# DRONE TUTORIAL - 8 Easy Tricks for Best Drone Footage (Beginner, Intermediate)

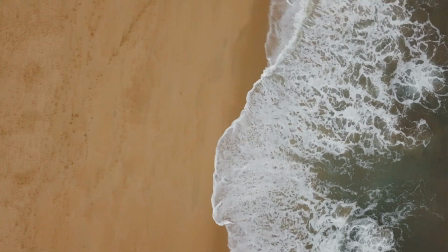Maybe there's a road or a coastline.
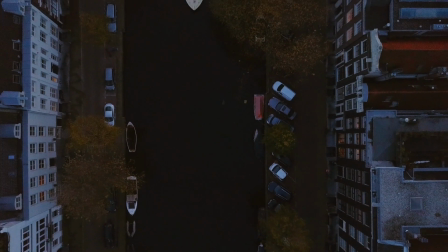Fly the drone up or down so you kind of reveal more and more of the scene as you go up.
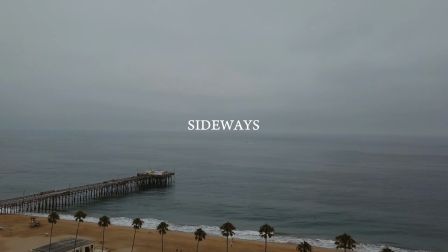An obvious giveaway of a beginner drone pilot is that you always fly forwards, which is actually one of the most boring shots.
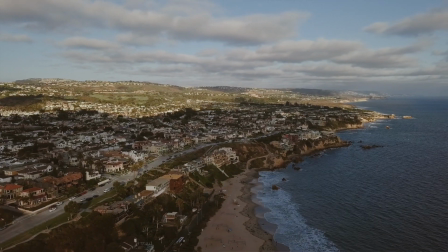So you can change it up just by flying sideways from left to right or right to left, and the scenery will change a lot more dynamically.
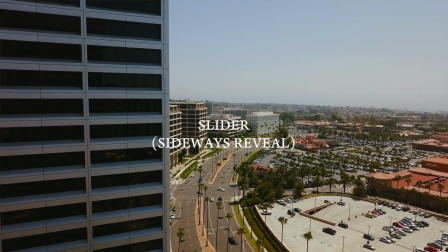Next, we have the slider reveal shot. Basically, you start behind the object where you can't see the full scene or you really can't see anything,
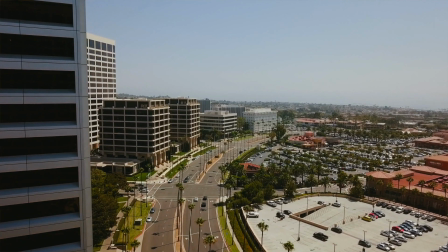and you slide the camera left and right, and then you show or reveal the full scene.
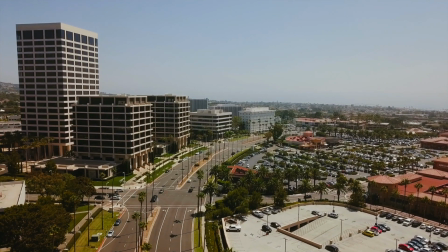They do this a lot in TV shows when they're transitioning into a new scene, so just pay attention to that next time you're watching TV.
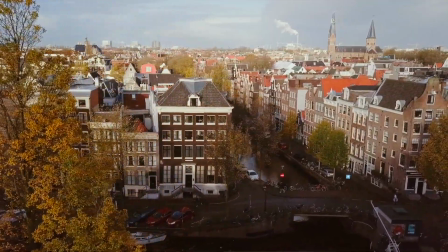So just start behind something like a building or a tree and fly left or right to reveal the full scene behind the tree or the building.
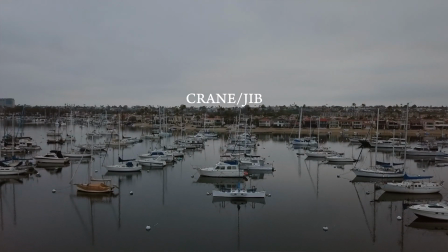Another simple shot you can do is simply flying the drone directly up or directly down,
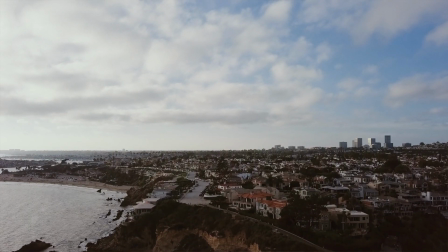and this will mimic the large cranes, or sometimes it's called a jib, that professional film sets use to
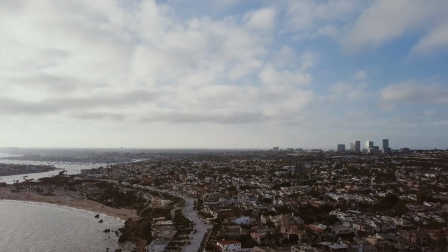start the camera low and raise it high to show the full scene behind it. One way to make this shot more interesting is as you raise the drone,
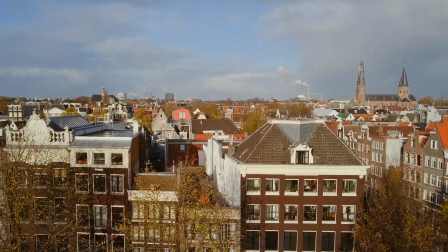you also slowly tilt the camera down and you start showing more of the scene that way.
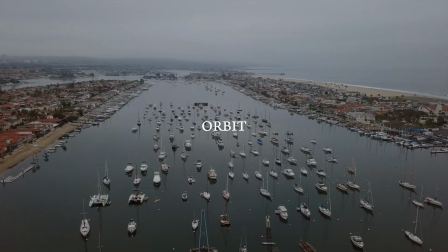Finally, we have everybody's favorite, the orbiting shot.
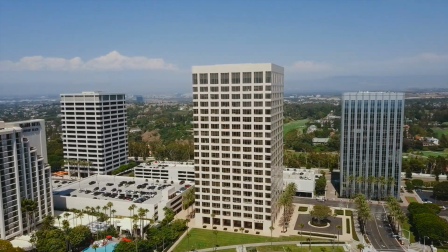So yes, most drone apps have a feature that could help you do an orbit shot automatically,
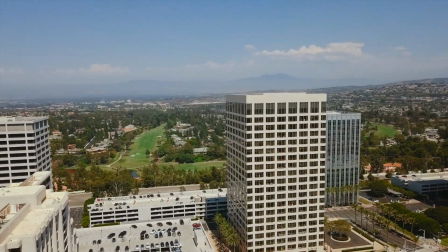but it's actually quite simple to do it manually.
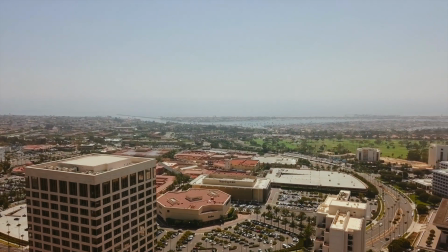All you have to do is push the yaw stick, which is the rotating stick, left or right,
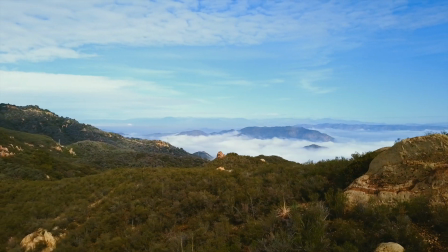and push the directional stick in the opposite direction.
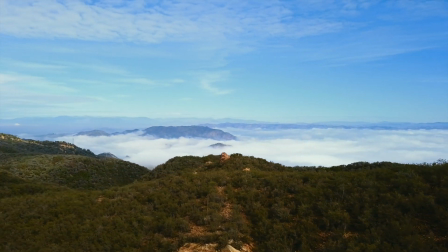So for example, if you push the yaw stick to the right, you want to push the directional stick to the left.
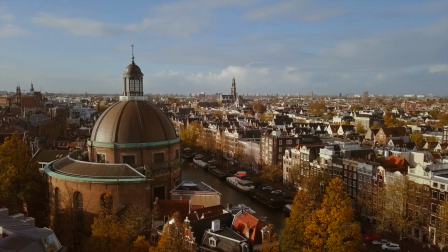And if you push the yaw stick to the left, you want to push the directional stick to the right. I'd love to see some of your videos, so comment below or hit me up on Instagram. I'm always on there at @JeffreyLynn_. So yeah, thanks for watching, and hopefully you guys learned something, and be sure to subscribe, share, and support, and all that good stuff.